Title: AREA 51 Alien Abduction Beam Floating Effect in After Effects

It should go smooth and slowly to really sell the effect. So don't go overboard with these type of things.
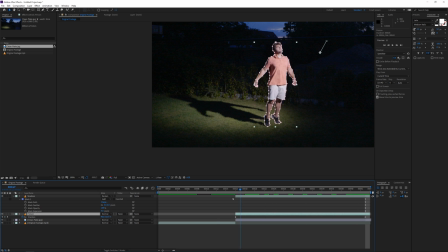[4:14]
Next, animate your shadow as well. Try to keep it in the same consistency as you're moving up. But instead of moving it up, we're going to, of course, move it backwards so it looks like the shadow is correctly reacting to the light. Next, select both of the starting keyframes from your shadow and your character, then right-click and go to Keyframe Assistance and use the Easy Ease.
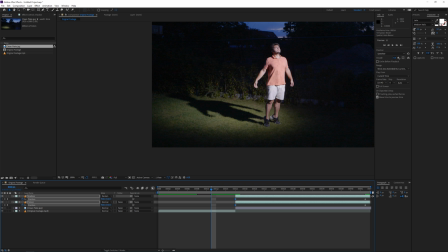[4:34]
You can also jump into the graph editor to make this graph a little bit smoother. This will allow us to start off slowly and speed up over time, so it looks like I'm smoothly being lifted up from the floor. Next, we will use the puppet tool, an amazing tool to animate easily.
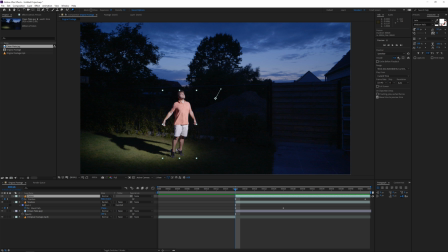[4:50]
Click on the puppet tool and then next click on the few joints of your character.
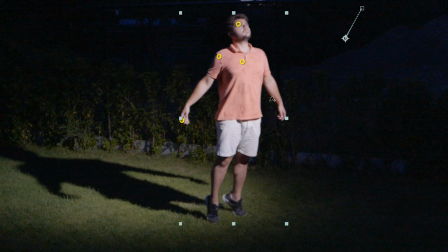[4:54]
Make sure you're at the beginning of your layer, and then once you have all your points, go to the end of your layer.
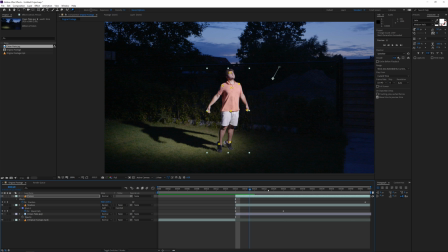[4:59]
No need to create keyframes.
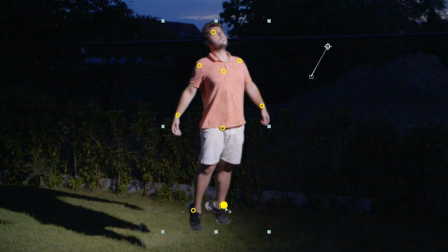[5:01]
This is done all automatically, and then move a few points around to make a smooth animation, some variations, so it looks like we have a little bit more life in our shot.
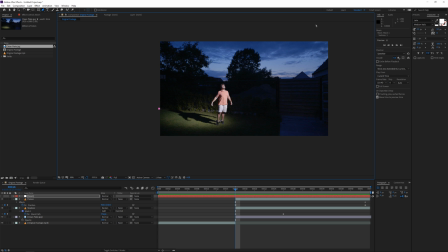[5:10]
After this, we will create a new solid layer. You can make it white and mask out a beam, feather it a little bit so it looks something like this. I'm also going to create another new mask at the bottom and feather this quite a lot more so it looks like the beam is less intense over time, so it's kind of fading out,
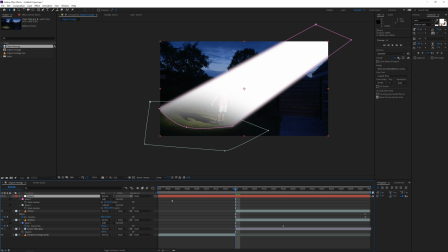[5:26]
which is what a normal light would do if you have this kind of atmosphere effect.
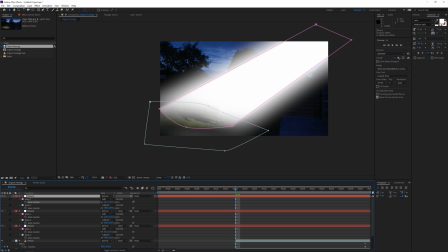[5:31]
Duplicate this layer and increase the feather each time to make a smooth fall off of your light,
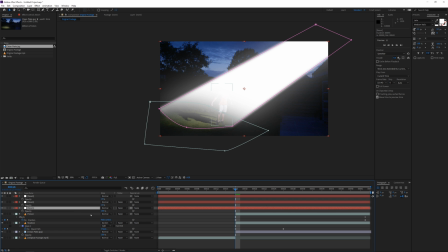[5:35]
and then next play with the opacity, so we really want to keep it subtle, it's way too much right now,
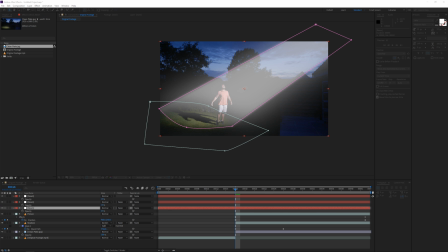[5:40]
but you can always jump into the layer settings and also change a color from white to a blue color, for example. That's completely up to you, I just wanted to show you what you can experiment with. So now you can also duplicate your main spotlight solid, which for me is now blue,
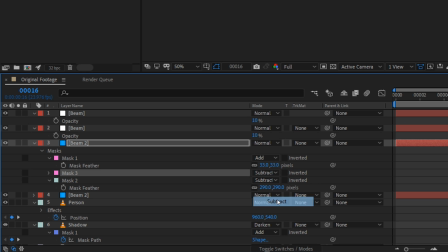[5:54]
and I'm going to duplicate the first mask and set the duplicated mask to subtract, then feather it a bit and play with the expansion.
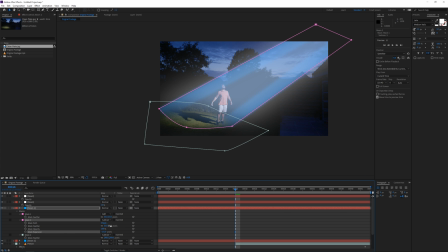[6:00]
Move it in a little bit, and this will allow us to get that nice Fresnel look at the edge of the light, which is just looking a little bit more realistic and also adds a little bit depth to the light. So that's also something that I like to do. And I will also set all the layers to a blending mode add, so we have a little bit more glow to that.
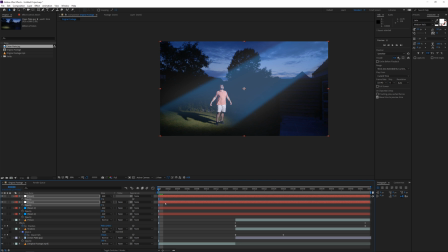[6:18]
Next, I'm going to duplicate one of these layers once more and add an effect called fractal noise.
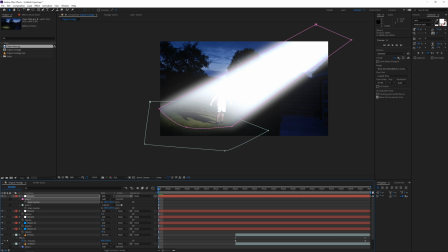[6:24]
For those that watch my tutorials tons of times, they know we use that a ton of times,
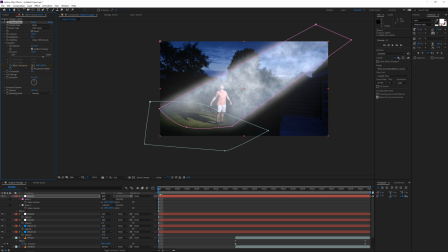[6:28]
and increase the scale a little bit, use the offset turbulence here to move up the animation. And we are also going to use a simple time times 100 expression for the evolution, which we also always do when we're using fractal noise.
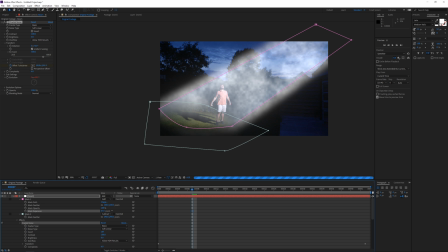[6:42]
So I'm not going to dive in too much into detail for the fractal noise. If you don't know that, just go check out my other tutorials. I have a ton of other ones that are super awesome to learn fractal noise. So you can invert this effect and then add a tint effect and add some color to that.
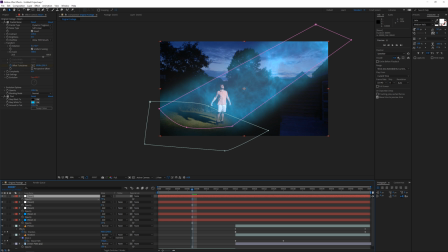[6:58]
Now we play with the opacity until we have something looking like this. Again, a little bit subtle, but that looks really awesome. All right, so we are almost done. I just like to add a few more things to add more detail. I'm also going to duplicate this fractal noise layer once more and make it more intense.
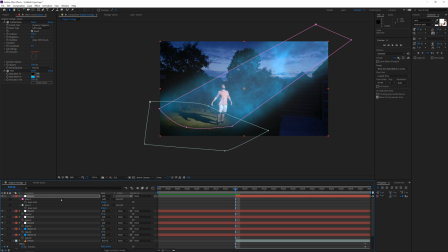[7:15]
And this time I will trim it to the time where I start floating up. This is going to look like there is an additional force being sent out from the UFO to beam me up.
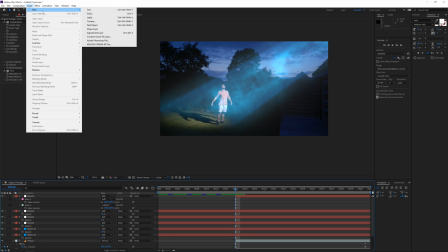[7:25]
So we can also add some optical flares. I know this is a third-party plugin, but it just looks so much better that I couldn't do it without it.
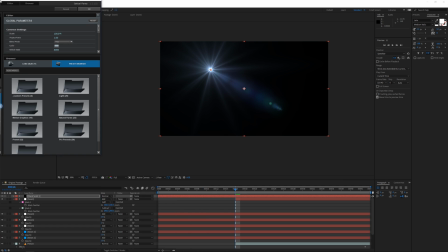[7:33]
Well, I could, but it would have required a lot more work, so yeah, I'm sorry.
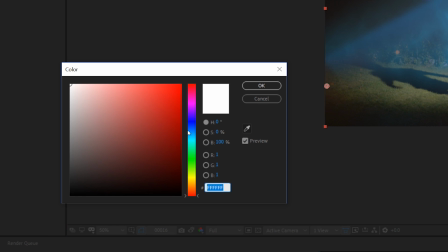[7:38]
I took a flare and put it in the corner, gave it a blue color, and then next I animated the flicker effect to give it some life.
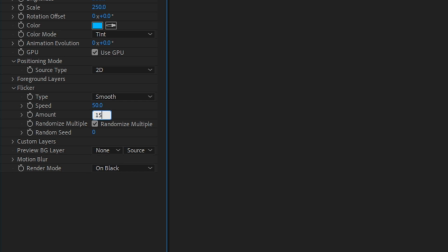[7:45]
I'm also going to animate this flare right before the intense beam up,
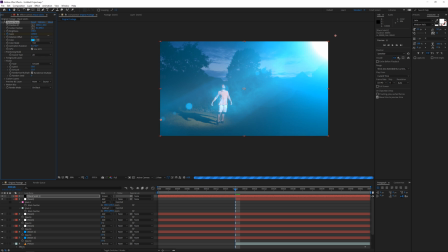[7:49]
so I'm going to set a keyframe right before and then move one forward and increase the intensity of the flare quite a bit.
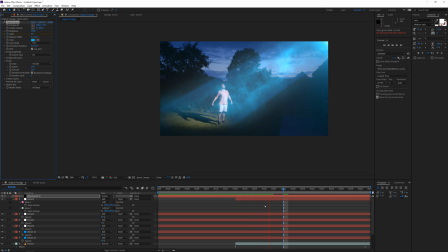[7:56]
Then at the end of the clip, I'm going to reset the flare to its original value. Now it looks like we have a forceful flashlight.
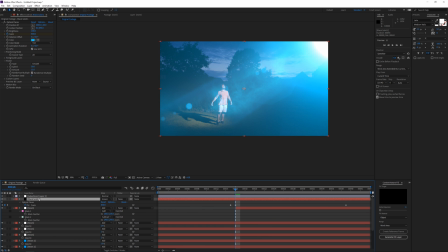[8:03]
Next, I want to add an adjustment layer, and I'm going to add a screen shake effect at the exact same moment. Again, we basically do this in every video, so I'm not going to dive into much detail.
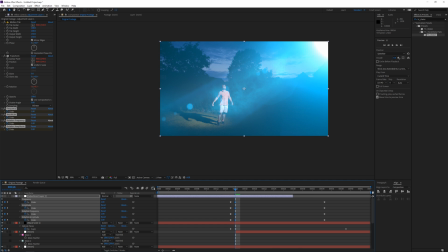[8:14]
I'm going to be using the TC shake effect from our Epix transition pack, which you can get on our website. I will also put a link in the description below if you're interested in that. And I will move the keyframes around a little bit and increase the intensity, but yeah, here we go.
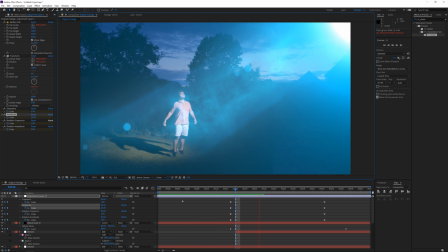[8:28]
We can also add a new solid layer and use some particles with the CC particle world effect, which comes in After Effects.
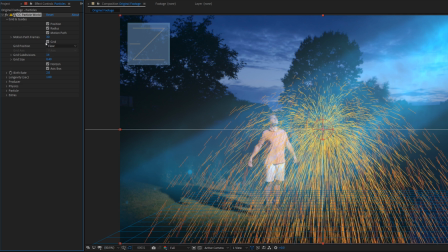[8:35]
So finally something without an external plugin. But I'm going to set my producer a little bit wider and cover up the entire screen,
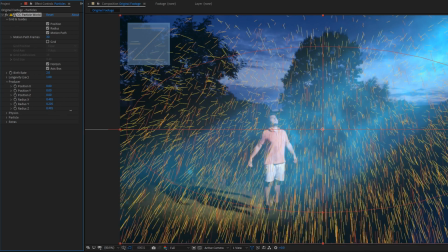[8:43]
both for X, Y, and Z. Then I'm going to jump into the physics and set it to vortex.
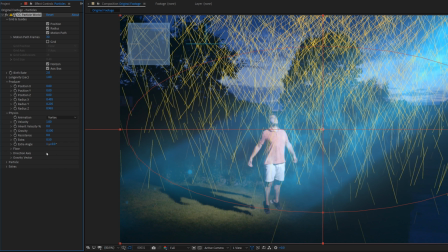[8:48]
Next, in the particles tab, change it to a faded sphere, and we're going to make the particles a lot smaller,
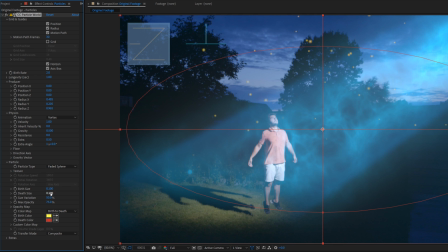[8:54]
set the color to a blue tinted color, and now we would have something like this. We have awesome particles floating around in our scene, and we want them to be kind of subtle, so that's what I like.
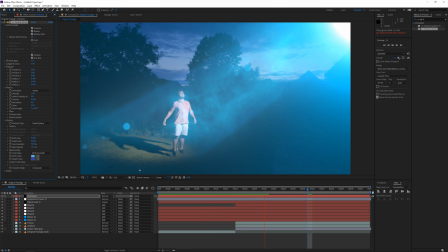[9:06]
So now one more thing that I like to do, and this is both to give the impression of a magical force power,
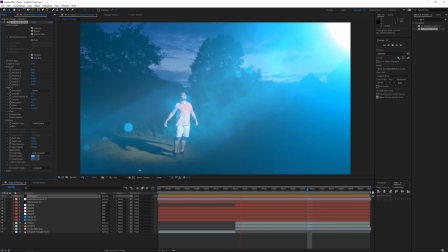[9:12]
but also to cover up some imperfections we might have because we didn't really have a big green screen where I'm actually being pulled up.
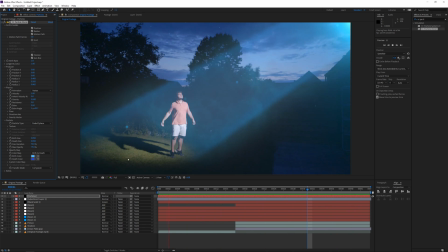[9:19]
We had to do it manually. We are going to use our fractal noise beam effect and set it to black and white.
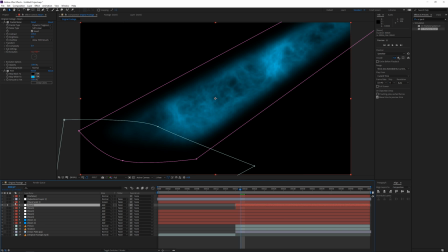[9:25]
Next, I'm going to add a solid composite effect and set this color to a perfect 50% gray.
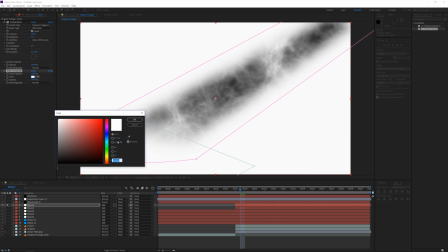[9:30]
That's where the displacement isn't going to take any effect. Now pre-compose this layer.
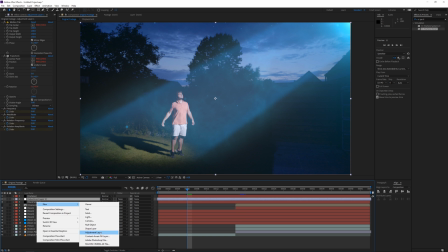[9:35]
We will use this layer as a displacement map, so create a new adjustment layer and add the displacement map effect to that layer.
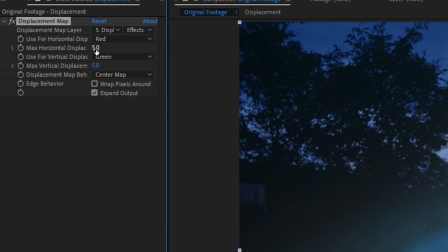[9:42]
Here, choose a displacement map that we just created and just pre-composed,
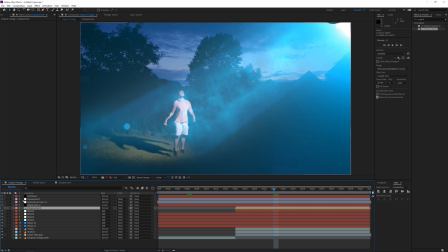[9:47]
and then set the values to around 25 and also check wrap pixels around.
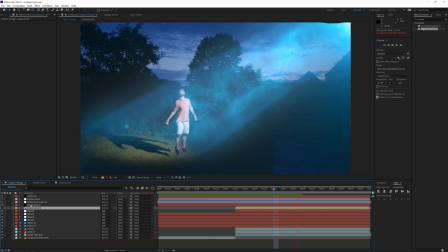[9:52]
And voila, we have some displacement going on to make it look even more realistic and also covering up some of the imperfections. All right, so that's it for this tutorial. Don't forget to check out Licked for a free music track with the link in the description below. And also, if you enjoyed watching this video, be sure to subscribe to the channel, hit the notification bell to stay notified when I upload new videos, and also check out our website. We have a bunch of awesome stuff to offer for any kind of digital creative, and if you buy something from our website, it helps to support this channel. So I hope to see you in the next one. Take care and goodbye.